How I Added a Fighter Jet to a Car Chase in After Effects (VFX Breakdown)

Hi everyone, today let's do the first ever special effects breakdown of the channel.
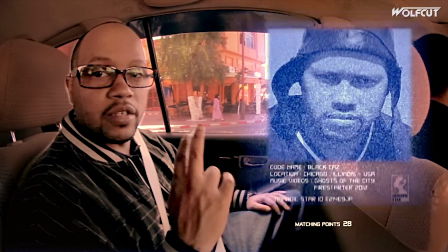3s
I chose the one we did for Firestarter 2012 with cars in the desert being chased by a fighting jet. We basically wanted a plane in that scene in which Kaz hangs out of a black SUV.
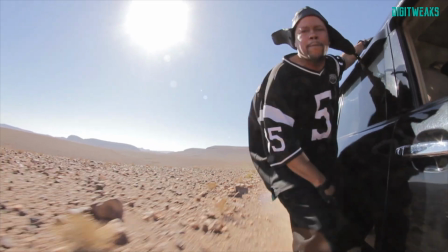13s
Kaz is an ex-marine and as a veteran he still has some skills in his backpack.
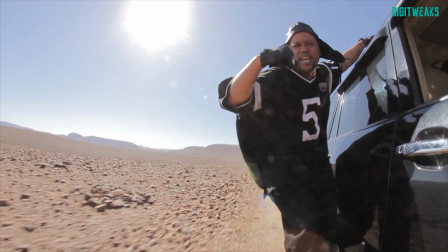18s
Do not reproduce this at home, it's performed by professionals within a very secure environment. You can see any safety gear, but trust me, that's an illusion. It is not safe for you to do this, but I'm licensed in guerrilla filming by Digitwix.
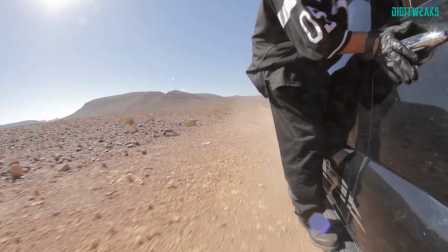30s
Just follow along, ignore the rest, nothing to see here, it's perfectly fine. So, this is the original shot without any effects.
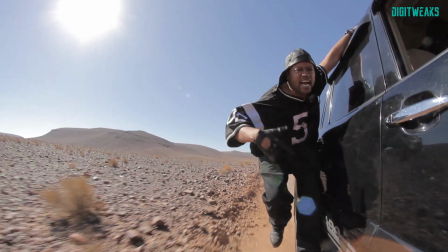38s Here with the madness, homicide mixed with the classic. Got God on the throne like your damn son, that's sick.
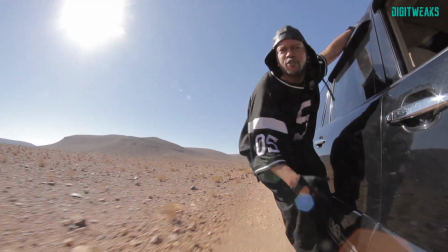44s Boston, George, game about to blow. We the virus, if you just coughing, that's cold. Below zero, yo, the eyes glow.
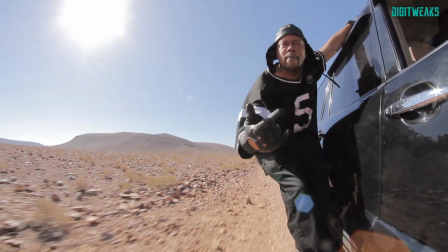49s You ain't balling, you like shackle free throws. Lyrics to go, we midnight marauders. Target the garbage, burn down your nonsense.
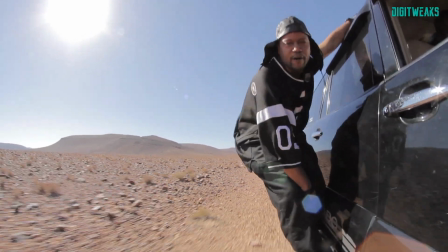54s Take over the takeover, like Wall Street in Congress.
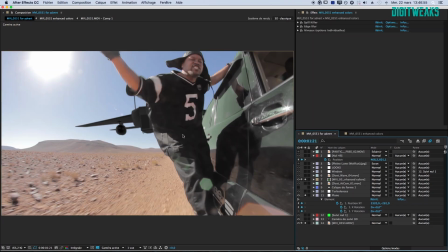62s
And we will add an F-15 fighter jet for the drama. We'll also add a lot of dust, a moon, some particles.
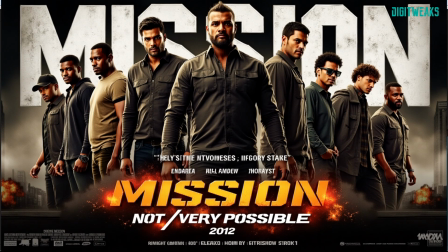69s
There's no UFO UAP, it's more like action movie, Mission Not Very Possible 2012, but inside a music video. A good time to remind you to like and subscribe. Without further ado, let's jump right into it.
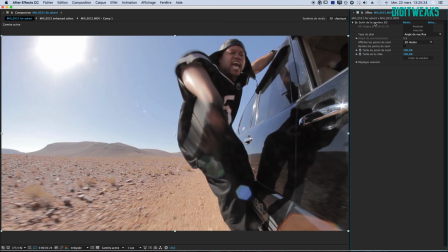81s
I use Adobe After Effects CC2015 even if the project was done in the CS5. But with the CS5, forget about fancy tracking systems. It's old-fashioned.
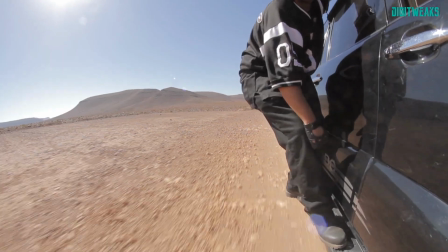92s
We technically cannot track the ground, so instead we start by tracking two things, the door of the car and the mountains.
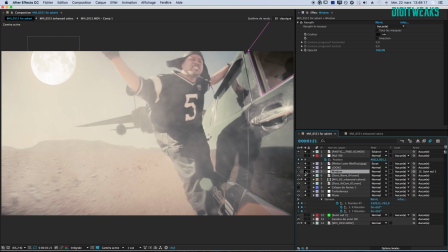99s
From the door tracking data, we will extract a null object that we will use later to hide the window of the car, which is meant to be closed.
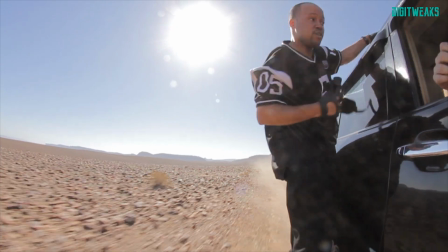107s
The window had to stay open so cars could use it if necessary, and it allows the activation of the recording.
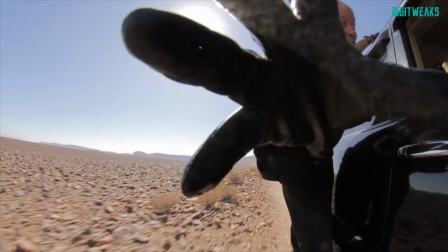113s
Note that the camera here is an old Canon 7D Mark I. It's dead now, the shutter and the internal chip died for some reason.
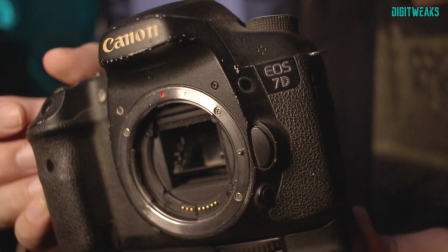120s
But trust me, it did a pretty good job until passing out in 2017. The camera is held by a very large suction cup made to stick on a submarine.
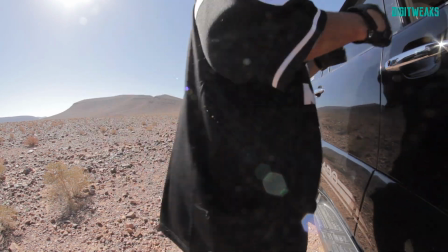129s
I remember using a wireless monitor to check the recording, but yeah, this is the type of shots I could do every single day.
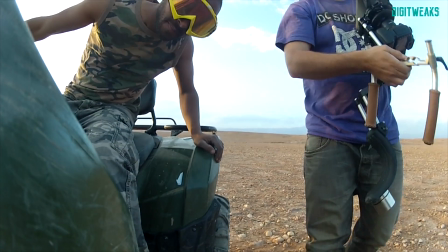136s
It's where my passion for extreme sports meets videography.
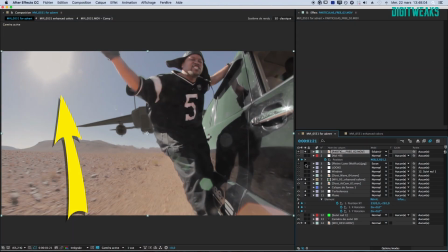139s
Anyway, the tracking data of the mountain will be used to attach the moon, cause Wolf cut, director, Wolf, moon. Now we have the original shot with two tracked null objects, and let's add the plane.
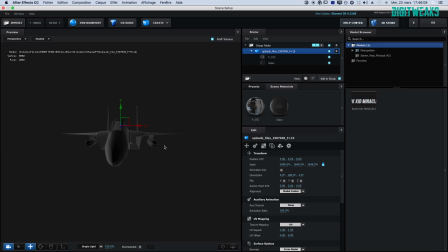151s
Initially, I thought of adding the 3D model in Cinema 4D, then integrate the render in After Effects, which could have worked, though the plugin Element 3D from Video Copilot was working great with the camera set by the first tracking.
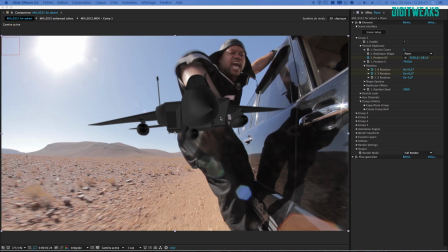165s
So we just added the plane directly in Element 3D. The reference point for this shot is the car, as we don't have a ground reference. We can use the car as a reference, as the camera is literally attached to the car.
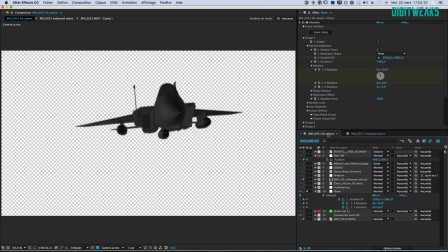177s
I remember using the tracking of the car, so that when the plane is linked to it, the shake of the plane corresponds to the shake of the car.
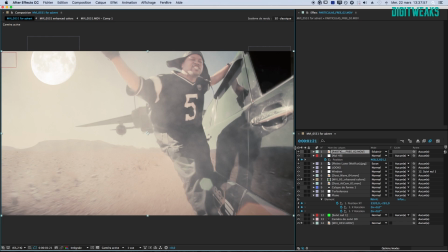186s
Then we placed the plane in the 3D space behind the car. Obviously, it's a bit of approximation, but it does the trick. I tried to mimic what I think a fighter jet will do. The movement of the plane is a simple descent with stabilization.
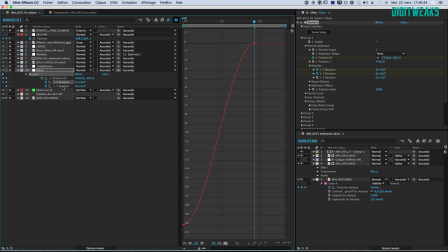200s
It's a simple curve in the graph editor. To make it more realistic, we also add some turbulence at the back of the engines.
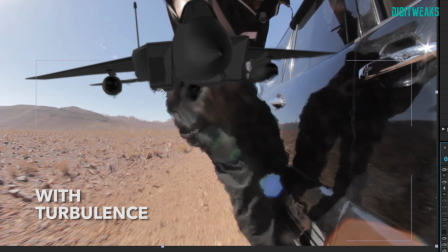206s
It's literally called Turbulence, and we add two instances just to make it more complex and randomized.
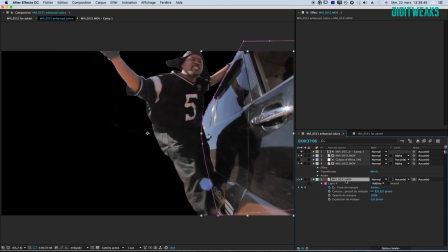212s
Now, let's make sure Kaz and the car are in front of the plane. We do this in two parts.
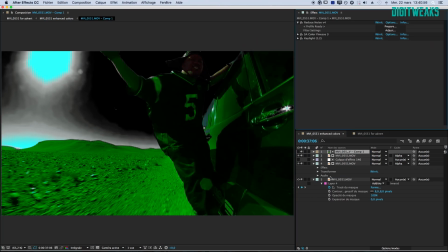218s
First, the top of Kaz's body with the arms and the SUV. We use the blue sky as a chroma key and we create an alpha mask.
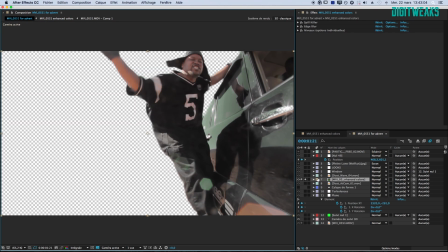225s
It's not a perfect science, but as long as it looks good in the end, that's what matters.
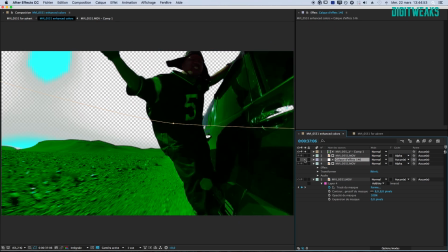230s
Let's not forget to bring the legs back and the parts of the car that disappeared during the King of the Sky.
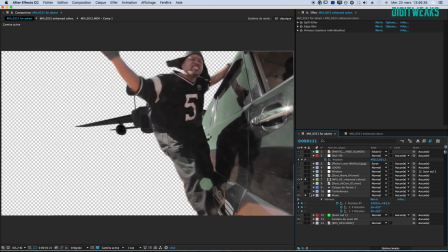236s
Once the alpha mask is pre-composed, we place a copy of the original footage on top of the plane.
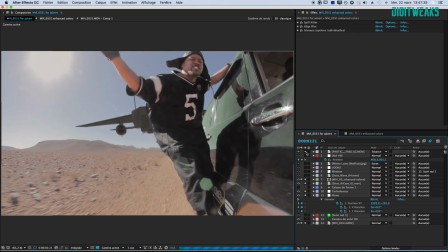242s
But we use the alpha mask to define the parts to hide. Now we have the plane sandwiched between the original shot and the masked one.